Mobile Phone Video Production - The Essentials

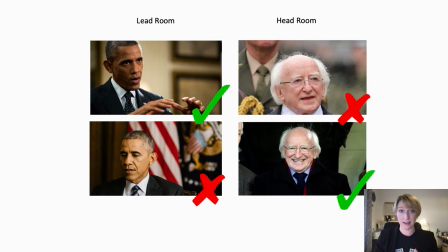706s
If that's the tone that you're trying to convey then that's absolutely acceptable. You want to just know these rules so that you know when and why to break them. When we get into our head rooms over here on the other side where we have Michael D. Higgins, the top one is very awkward in its composition.
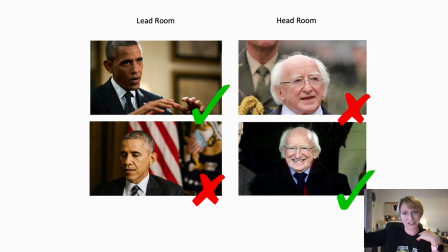723s
It looks a bit like his chin is sort of resting on the bottom of the frame which makes you feel like something's going to happen, like something's going to come in on top of him. It also makes him look shorter than he is, which we do not want to do to poor Michael D Higgins. So the lower one down is the one with the correct composition.
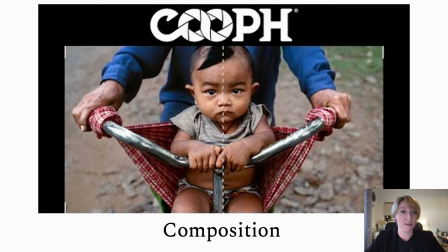743s
This is a video that I am going to link below for you and it features
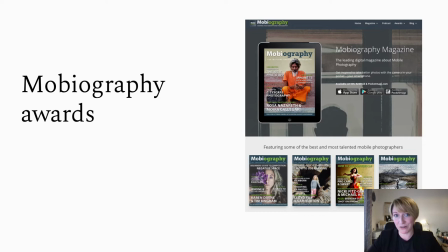750s
the photography of Steve McCurry who's best known for the photograph afghan girl and what it does is it'll take you through a variety of shots and then show little graphics to illustrate the different shot composition techniques that
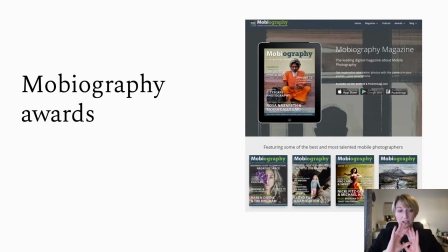768s
help to create aesthetically pleasing images and so i'd recommend that you just maybe pause here and take a moment to look through that video and
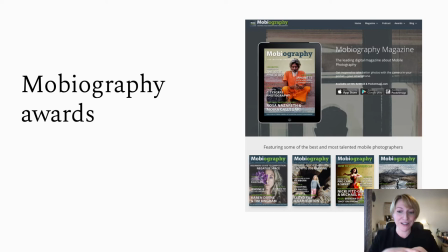780s
then once you come back uh this is something that recommend checking out if you want to get into mobile phone photography or videography. Now, I know this is a video production class, but I have been talking thus far just about photo composition techniques.
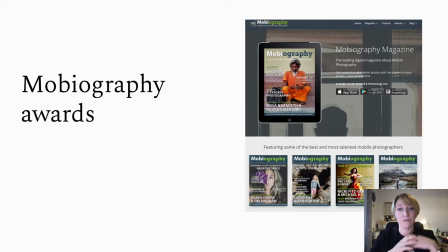797s
And the reason for that is that a video is really just a moving photo. So if you can get the composition right on photography, that's an excellent place to start before you move into video. So if you're looking at movieography awards,
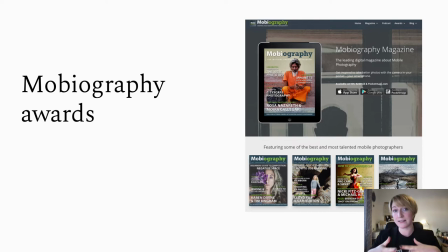811s
it stands for mobile photography as you might imagine you can see some really impressive examples of photographs that were taken on mobile phones and it just helps to kind of get in your mind that this is an acceptable tool for creating sort of high quality photography
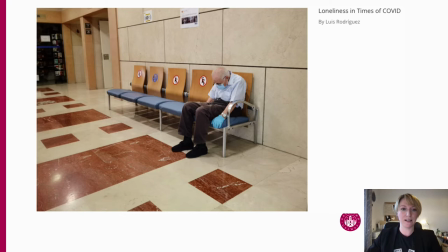827s
and videography there we go so we have these clear leading lines here right and they kind of draw your eye down here i really do wish that there was maybe something here to catch your eye as well because that is where they seem to be pointing you but they also do point to
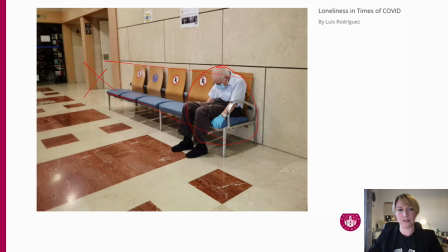844s
you just to this individual here who's sitting alone you have this nice line that comes up to him as well and if we divide it up into thirds we can see that our subject is actually positioned fairly nicely on this third here so it is a really um professionally composed shot.
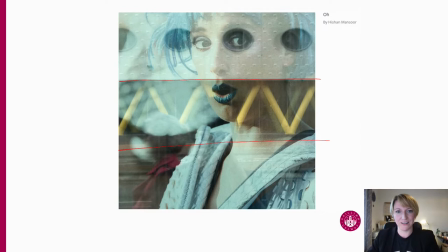867s
This one here has got great use of reflections going on. You can see the thirds are actually very clearly defined here. She's fairly centered up and that's okay like I was saying, it just makes it, you know, cause you a little bit more work in your composition, but there and there are some very lovely thirds.
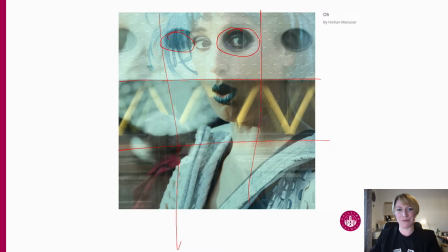885s
And we also have that kind of natural window created by these openings around her eyes.
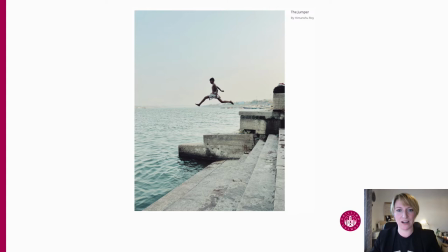892s
This one here, the jumper, you've got great use of contrast, also some nice leading lines, and some really good symmetry with the way you have kind of a fold there.
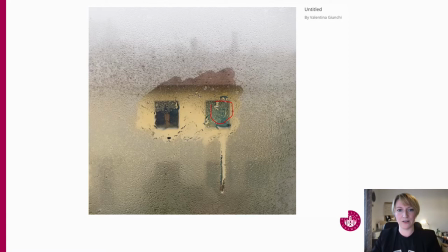905s
Untitled here we've got a kind of natural frame and then frames within frames, which is a very nice approach as well.
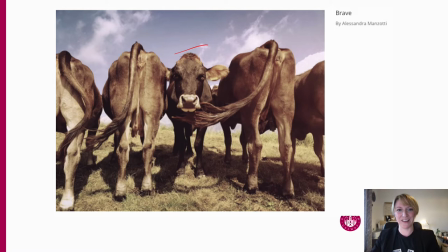914s
I love this one called brave one cow facing the opposite direction so you have your pattern and then your broken pattern and also your thirds with the tops of the cows and the top of the grass here
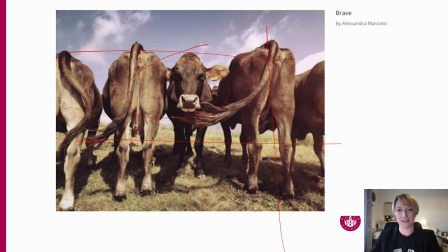929s
two more thirds there on the cow's tails and then our subject in the center where I is drawing
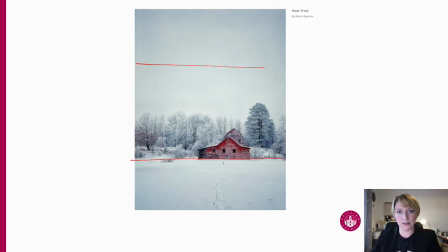937s
this one here we have our thirds again right so here would be a third here's a third our house lands on a third. Please excuse my wiggly lines that I'm drawing. Another third there, more or less.